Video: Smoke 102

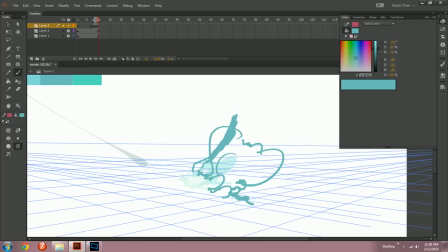And then not right here, supposedly, more like, just hold on. Three frames in, it'll look more sensical. And then this is gonna go off on the ground that way, like that.
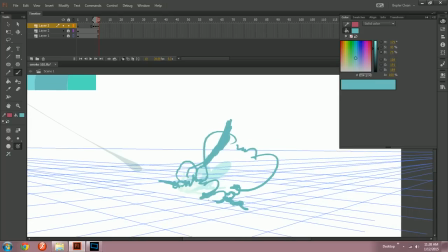And then, I don't know, maybe one flew back this way towards the camera a little bit.
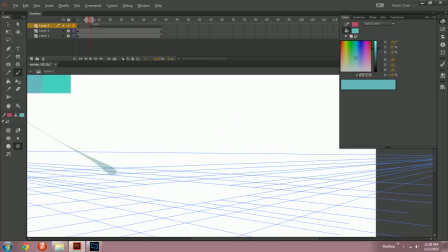Okay, let's make some blank frames. We're gonna need them. Oh yeah, you just realized how long this explosion's gonna be. It's gonna be long. This is a long one. This might be my longest tutorial ever.
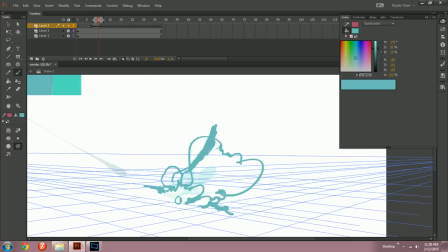You know what? Props to you for even considering watching after seeing the video length in the little thumbnail. Because you're a trooper if you have decided that this is worth your time. I mean, the final product? Hey! I'm gonna upload the final product as a swoof, and if I don't, remind me in the comments, and I will,
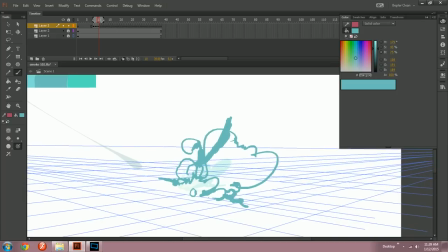because I know it's nice to see what you're headed towards before you even start.
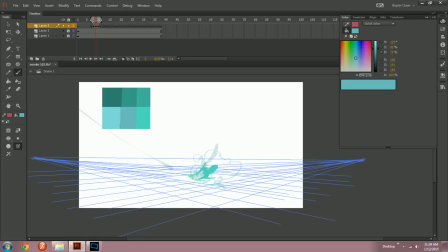Otherwise, it can be kind of daunting, you know, to even want to participate in watching such a tutorial.
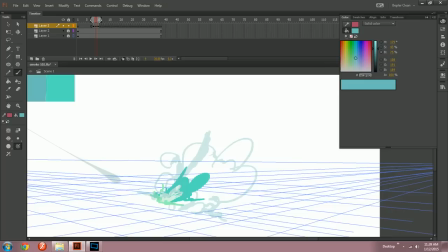You're not here for my voice, or maybe you are. What's going on next is not so much expansion, but still, you know, a considerable amount.
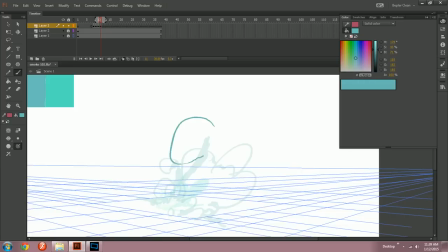And maybe make it a tiny bit darker. Here's this big main particle that was right there. Talking about this one. And then here's this one that's been going the fastest of all of them.
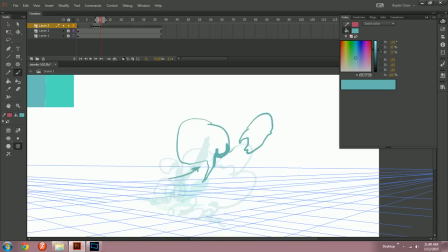Notice how I'm putting this thing here? Getting that billowing motion. That's some 101 stuff. Okay, now what's going on with this? Some of that. Yeah!
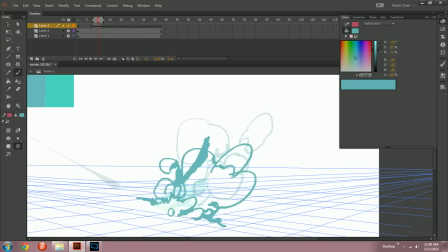And then some overlap, because things aren't quite, you know, all separated out yet. Next, we got, this side is moving really fast, so it's gonna be pushing out towards the camera.
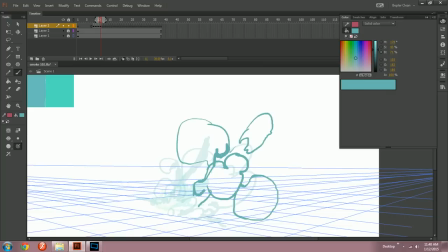Yeah, that looks good to me. Now, what I want for this particle
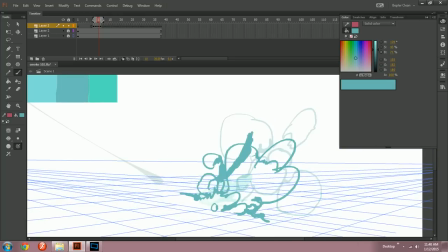See this one right here? This is going to be a cool one. So it's going to not just go straight out that way.
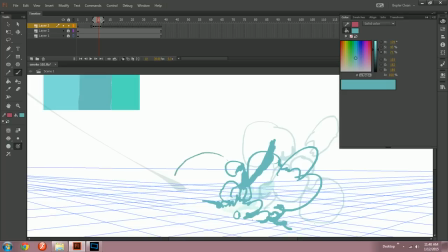It's going to curve like this, like that, and come back in a little bit, but also be going up at the same time. So the next move it's got to take is one like that, I think.
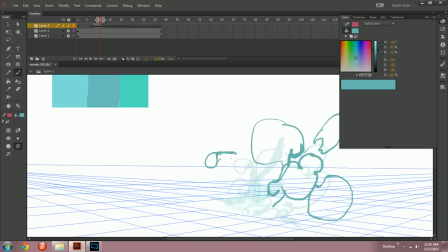A double tail. Yeah, that looks good.
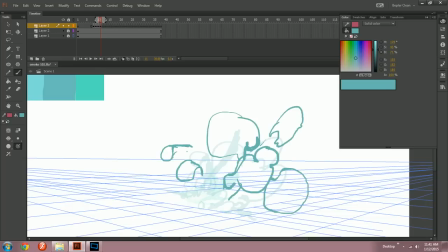And then this particle, just that billowing action. And I don't want it to break up so soon. So I'm going to leave a little bit of this behind, merge it right there. And then throw some more ground stuff in that direction.
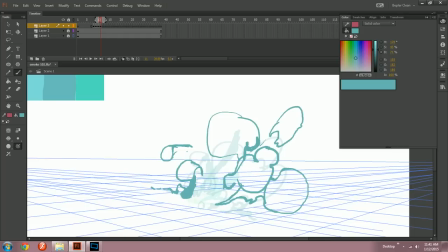And join these two up, maybe. And then put a little of there on there. Okay, so let's talk about this one right here. What's going to happen? Well, it's going to turn into a big, tall particle.
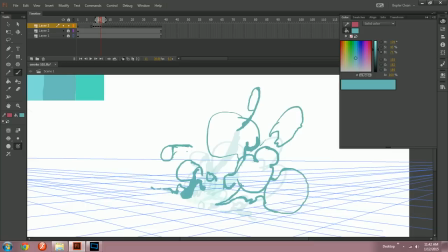Fancy schnazzin'. Flying at you. Coming at you. Whoop, boop, ba-doo. So then there's this one
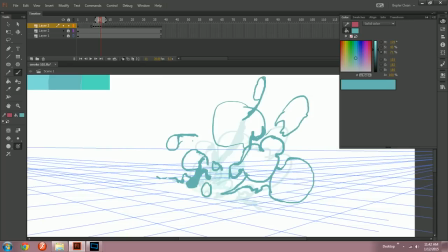on the front bound here. It's going towards the camera, like this, and then also that way a little bit. So just a tiny shift, we'll get that point across. And then you'll see the tail.